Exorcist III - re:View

Well, Jay, you're back again. Now I've replaced Josh, continuing to talk about Exorcist films. I'm so glad Halloween is your favorite holiday. I wish there was a Star Trek holiday so I could force all my fucking friends to talk about Star Trek. But I thought we were talking about this movie because you like this movie. I love this movie, yeah.
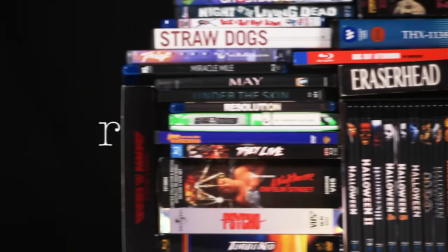Well, Mike, Josh, and I talked about The Exorcist, the Academy Award-winning film from 1973. On Best of the Worst a couple years ago, we watched Exorcist 2, The Heretic. Yes, we did. Now we're at Exorcist 3, aka Legion, which I don't know what I discovered that you liked this film, but I was kind of surprised because it doesn't seem like it's really your thing. This is one of my favorite horror films of all time. That's great.
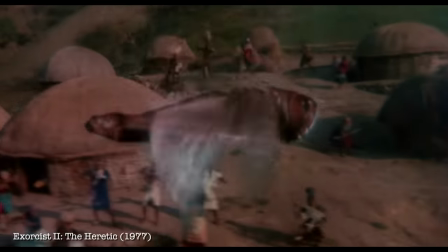(0:58)
I think after Exorcist 2, The Heretic, aka Pazuzu.
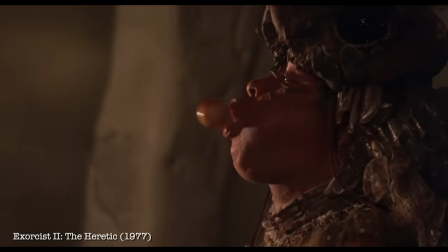(1:04) I am Pazuzu.
A.k.a. a fever dream nightmare movie that everybody hated.
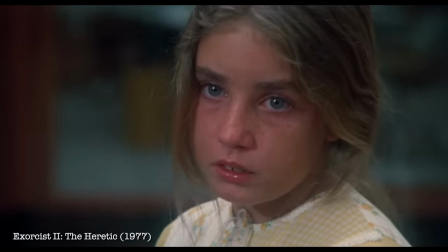(1:13)
Yeah.
I was possessed by a demon. Oh, it's okay. He's gone.
I think they all wrote off a third Exorcist film as like, eh, you know. It almost becomes a joke at that point, like Jaws 3. Oh, yeah. Jaws 4, the revenge. The shark goes after revenge.
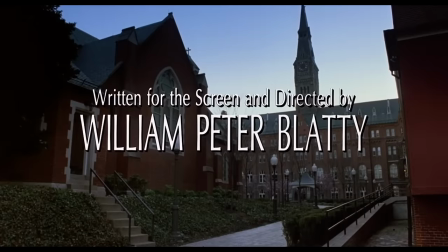(1:32)
Although based on a novel by William Peter Blatty, and he was also the director and adapted screenplay writer. And it very much seems like a movie directed by a writer. There is dialogue that doesn't seem to fit exactly. It is really good dialogue. Some of it's great dialogue. The banter between George C. Scott and Father Dyer, it's...
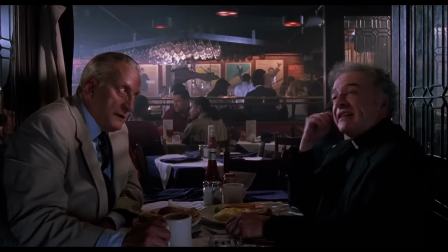(2:04)
Well, that's the heart of the movie. It's their friendship.
There you go, blaming God. Who should I blame?
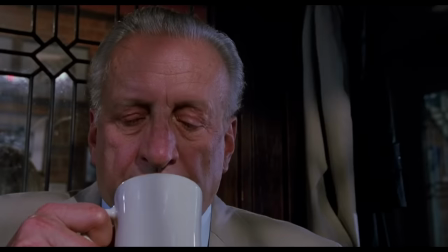(2:09) Phil Rizzuto? You wouldn't want to live forever. Yes, I would. No, you wouldn't. You'd get bored. I have hobbies.
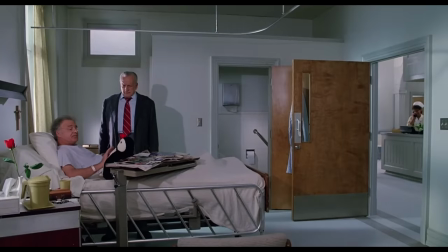(2:14) Brother Eddie had these same stupid symptoms for years. Your brother Eddie died at the age of 30.
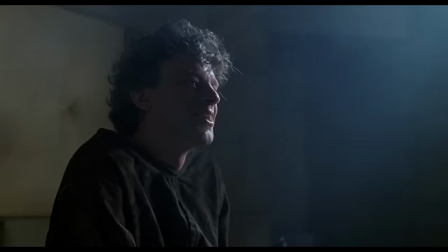(2:19) So what? He got killed in Vietnam. There could have been some connection.
And then, of course, all the scenes with Brad Dourif. This is probably my favorite performance by him. Oh, yeah, yeah, his rants, so many great rants in this. And they're so weird.
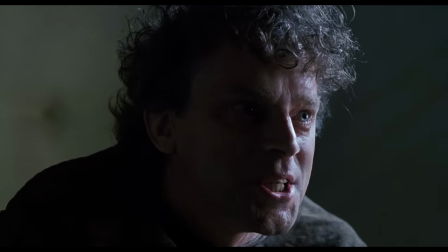(2:34) A decapitated head can continue to see for approximately 20 seconds.
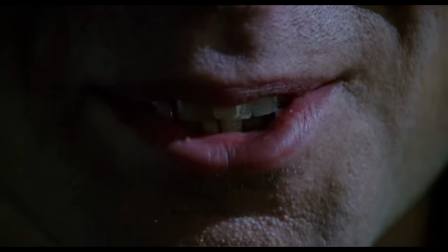(2:42) I always hold it up so that it can see its body.
And he savors every word. He doesn't rush through it.
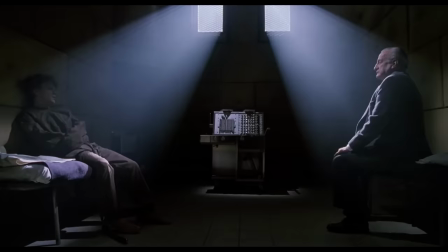(2:50)
It really, all those scenes in that cell, like it just holds on it. and you're just like captivated. And then there's that one part where he gets, he gets like violently angry.
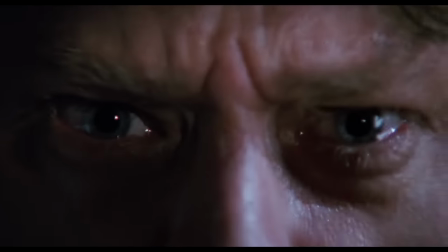(3:02) The Gemini is dead. No, I am not, I'm alive!
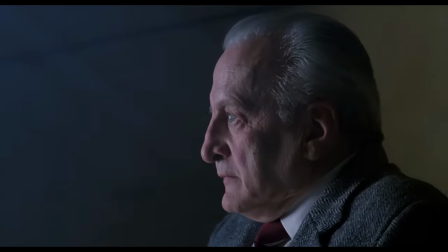(3:07) I go on, I breathe, look at me!
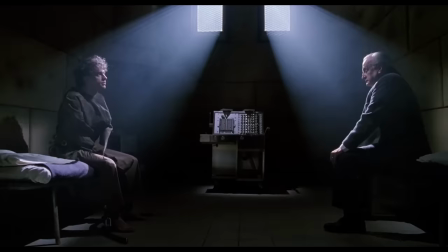(3:11)
It's such a great performance because he's playing a demon, something that's been around for thousands of years. So there is no rush. You know, like you said, he savors every word. he's just like he's just soaking in evil and it's just a really great performance.
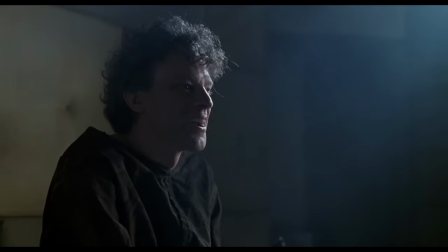(3:30)
It's a shame he didn't win an MTV movie award. Did those exist at the time? Yeah. 1990? That was the first year. Oh! Best Betrayal of a Demon Brad Dourif Jim Carrey in The Mask
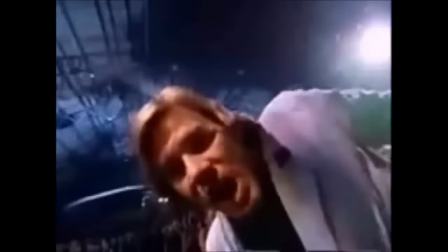(3:46)
and the winner is Jim Carrey in The Mask He is inside with us!
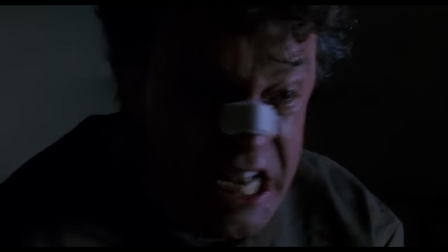(3:54) He will never get away! His pain won't end!